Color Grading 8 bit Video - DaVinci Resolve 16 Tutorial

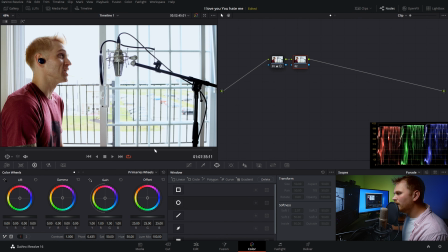And what I want to do is I find that the sharpening within this camera is a little too intense for me. I'm not a big fan of it. So what I like to do is I like to go into my mid-tone detail and bring that down a decent amount. Just because, again, I find that digital sharpening in the Canon M50 is a little too much for me.
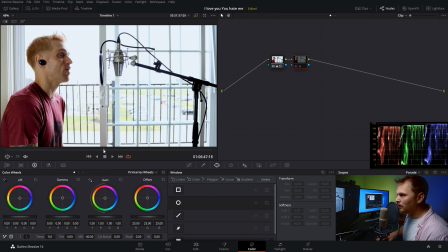So we can check it out before and after again with Control D. Just to bring down some of that sharpening. It's a little bit nicer on his face. Some of those sharp edges there with maybe his stubble. I find it's pleasing, but again, it's all your personal preference. So let's add a new node with Alt-S.
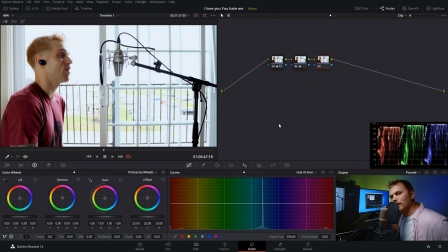And one thing I want to touch on real quick is when working with 8-bit footage, you want to avoid using qualifiers as much as you can. So the bit depth actually refers to how many colors are available. So I'll toss the numbers up for 8, 10, and 12, and it increases quite a bit. And as you can imagine, with less colors to pick from, qualifying becomes more difficult, and you're gonna grab more things that you maybe don't necessarily want.
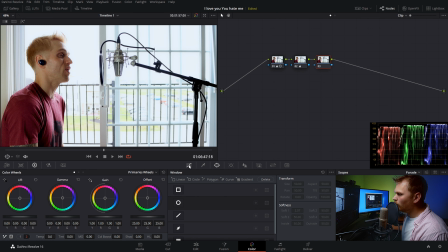So if you want to make color specific changes, what I do recommend is going into our curves and go into our versus curves. So let's say, for example, if we wanted to adjust the skin tone, we could click on them here and make adjustments in this hue versus hue.
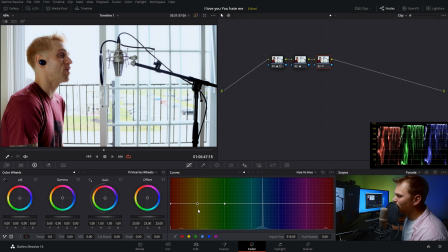But what I typically like to do is just go into a general color and make small adjustments in that way, but that is not necessary for this particular video, so we're just going to reset this node and get into the general look. So getting into the main look of the video, it's a very collaborative process between Problematic and myself, and you probably work out your own client dynamics, but it's not just specifically what I want, it's to fit what he has for a vision for the project. And this does change based on the scale of project. Now this particular video, he shot entirely by himself, but in something like Lie or Stay Wide Awake,
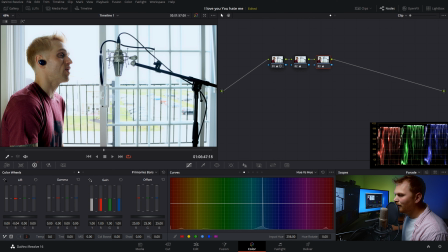where we had a crew of 10 plus people, it definitely has a different look that maybe is impacted by the director or the DOP. It just depends on the project. But in this case, everything was shot by Problematic. So he wanted kind of a moody look, but I decided to do kind of a cross process with the red channel, and I'll show you what I mean about that.
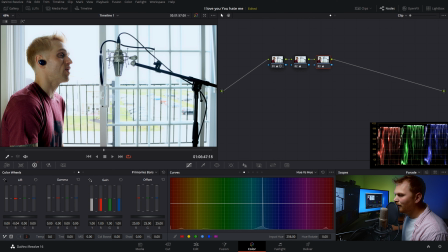There's a lot of different ways to go about doing this. I decided to go into the primary bars, and I'm just gonna bring down the red in my lift. So we get that cyan color. If we go crazy with it, this is what it looks like, but that's a little too chaotic for this project.
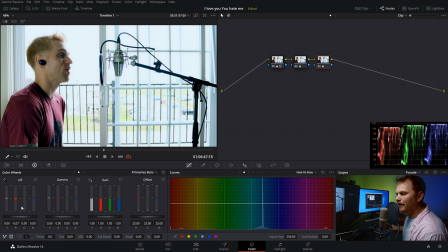So we're gonna park it right around 6 or 7 or so. And just for kicks, let's bring up our green a little bit in the lift. Now right off the bat, this is a look you could use, but this is not something I'm particularly interested in. With the cross process, what we're gonna do is go into our gamma and bring up the red to just try and bring back his skin tones.
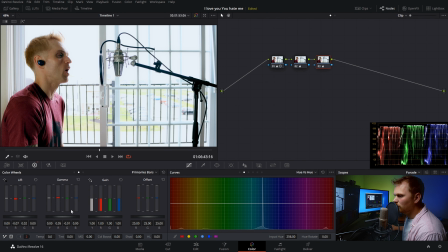Maybe we'll bring a little bit of purple into the gamma, maybe a little less purple. Perfect. So now we have a general look kind of like this, and maybe we want a little bit more yellow in our gain, so we can definitely do that. Just to make it look like a fun, happy summer day. Yeah, that's nice.
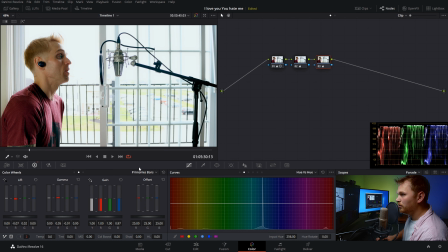That's a pretty good start right there. So just to see the before and the after, we're gonna hit Control D so we can see what we've added. And one thing I want to address is I want to make sure that my blacks are black. So what I'm going to do is I'm going to go into my scopes and go down to waveform. And now there's a couple of reference black points.
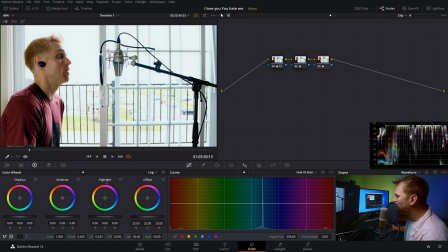Like you could look at maybe these shadows or maybe this microphone stand. I'm going to go with the microphone stand based on our image here. The shadows are somewhere in here, but it's hard to tell what is black and what's supposed to be red based on this waveform. So I find picking an actually black object gives you a better reference point.
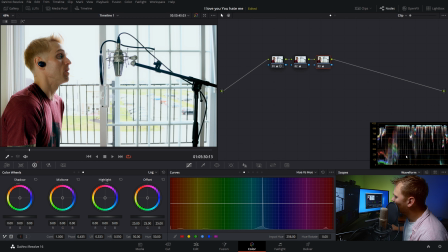So going into my log wheel, it just lets me control the lower end of my image. And I just want to play around with the colors, and I'm just getting it so that I get generally white in this area.
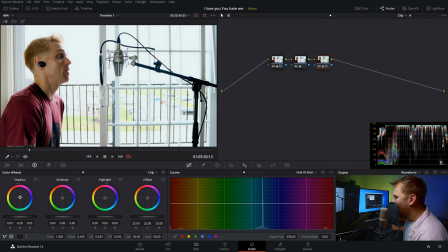Perfect. Yeah, that's definitely more white there. And now we're gonna bring down the low range. And what a low range is gonna do, let's just bump it up so I can show you kind of a difference.